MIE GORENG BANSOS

Halo selamat kini hari kembali lagi dengan gue abo ya kan sekarang nih gue lagi WFH karena PSBB diperpanjang jadi gue masuknya selang-seling kebetulan lagi jam makan siang gue sama istri gue lagi di rumah dan gue minta bikinin nih makanan yang sederhana tapi gue pengen buat nih makanannya itu dibuat video-videoan seru-seru kayak orang bener di sana ya kan kayak apa hasilnya meskipun gue cuma bikin makanan sederhana mungkin gue mau buat videonya gak sederhana biar keliatan lebih caem lah gitu mari kita ikutin proses pembuatan makanannya, makan apa hari ini kita kali kita cek ibrot oke di video kali ini propertinya gue menggunakan meja warna merah aja,
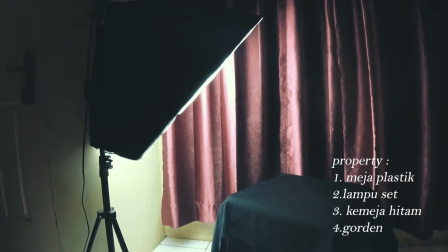(1:03)
karena warnanya merah gue tutupin pake ke meja gue warna hitam, terus pake lampu satu belakangnya di korden gue warna merah Maroon, begitu Lalu,
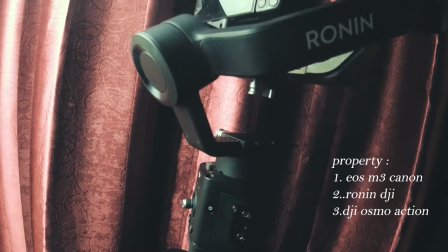(1:13)
untuk alat rekamnya Gue pakai kamera EOS M3 Canon Dipakai gimbal Gimbal,
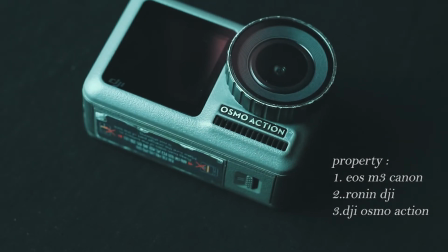(1:20)
apa namanya, rondin Lalu ditambah pakai Kamera action cam Dari Osmo Action Nah,
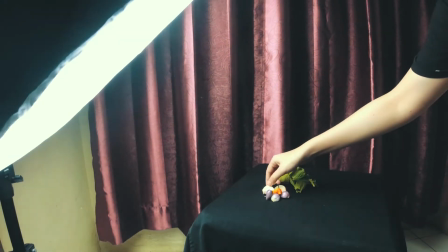(1:29)
untuk Aksesoris tambahan Bumbunya nih Kita pakai ada bawang putih Terus bawang merah Ada juga,
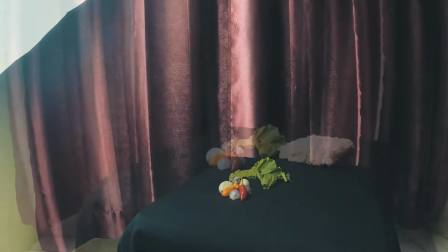(1:38)
apa namanya
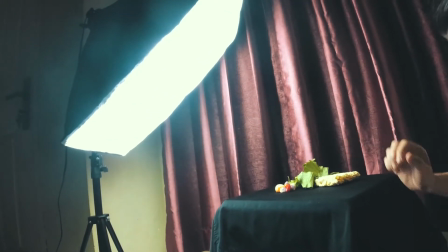(1:42)
cabai ya kan, ditata di atas mejanya tuh sama istri gue ya kan di bagian nata-nata indah gue bagian untak-kutik alat gear rekamnya nah, setelah bahan-bahan makannya sudah siap, seperti mie-nya sudah mateng, terus sawi juga sudah mateng ya kan mulailah kita campur jadi satu ya kan, ini kita proses ambil pakai DJ Osmo Action untuk slow mo-nya supaya keliatan tetap rapi,
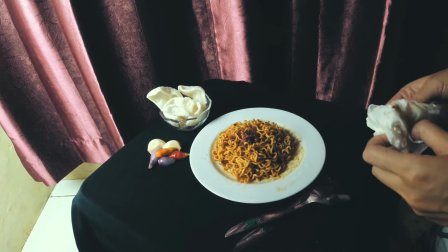(2:10)
jangan lupa itu piring-piringnya tetap dilap pakai tisu biar kelihatan kayak apa ya,
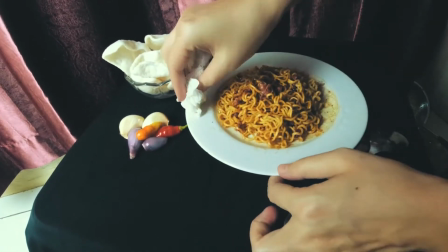(2:14)
cantik lah kalau kata master chef gitu
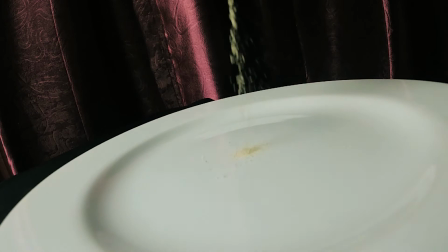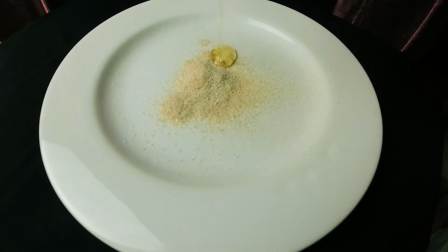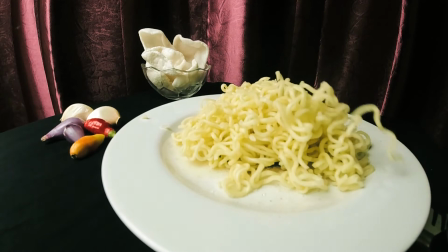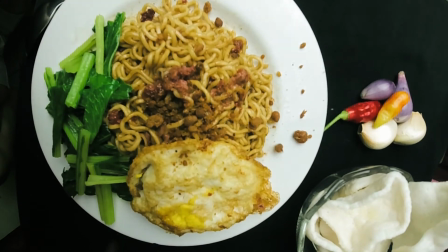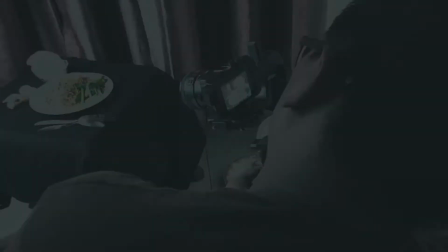(3:08)
proses ngambil gambar setelah makanan jadi itu gak gampang ternyata karena gue pakai kamera mirrorless kemudian gue pakai lensa bokeh supaya dapat detail
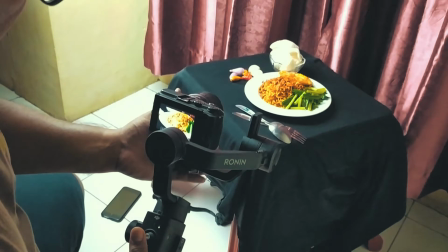(3:20)
detail makanannya gue cukup ngambil gambar bukan cukup ngambil gambar, gue seringkali ngambil gambar yang baru ulang karena itu dia,
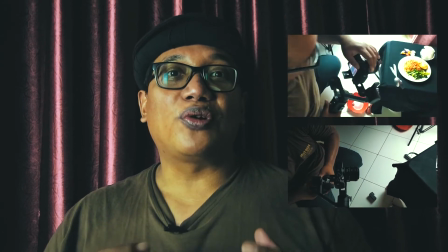(3:29)
karena fokusnya selalu baru berubah jadi gue,
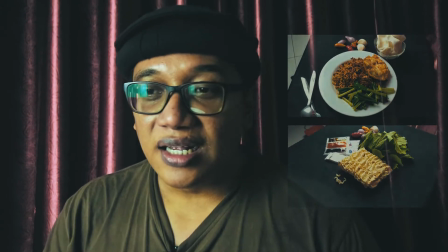(3:33)
apalagi pakai gimbal, agak ribet tuh, jadi terus pelan-pelan, sampai dapat gambar yang menurut gue oke
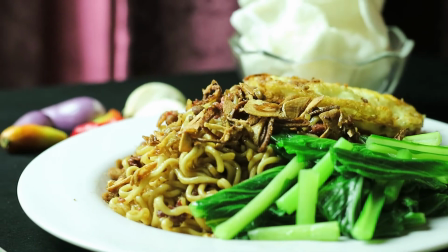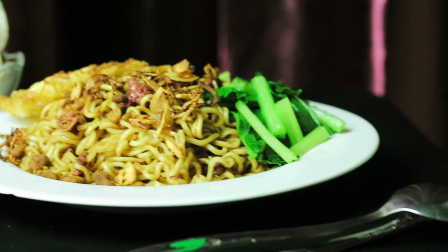(3:49) dari olahan lumbu tradisional Indonesia yang diracik dan dimasak oleh istri tercinta maka
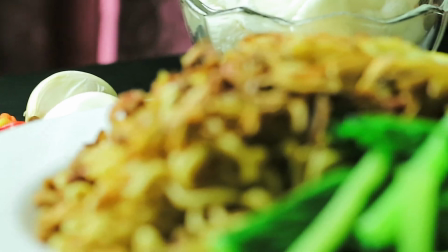(3:57) terciptalah mie goreng lezat yang siap disantap setiap saat pastikan ada mie sedap di rumah Anda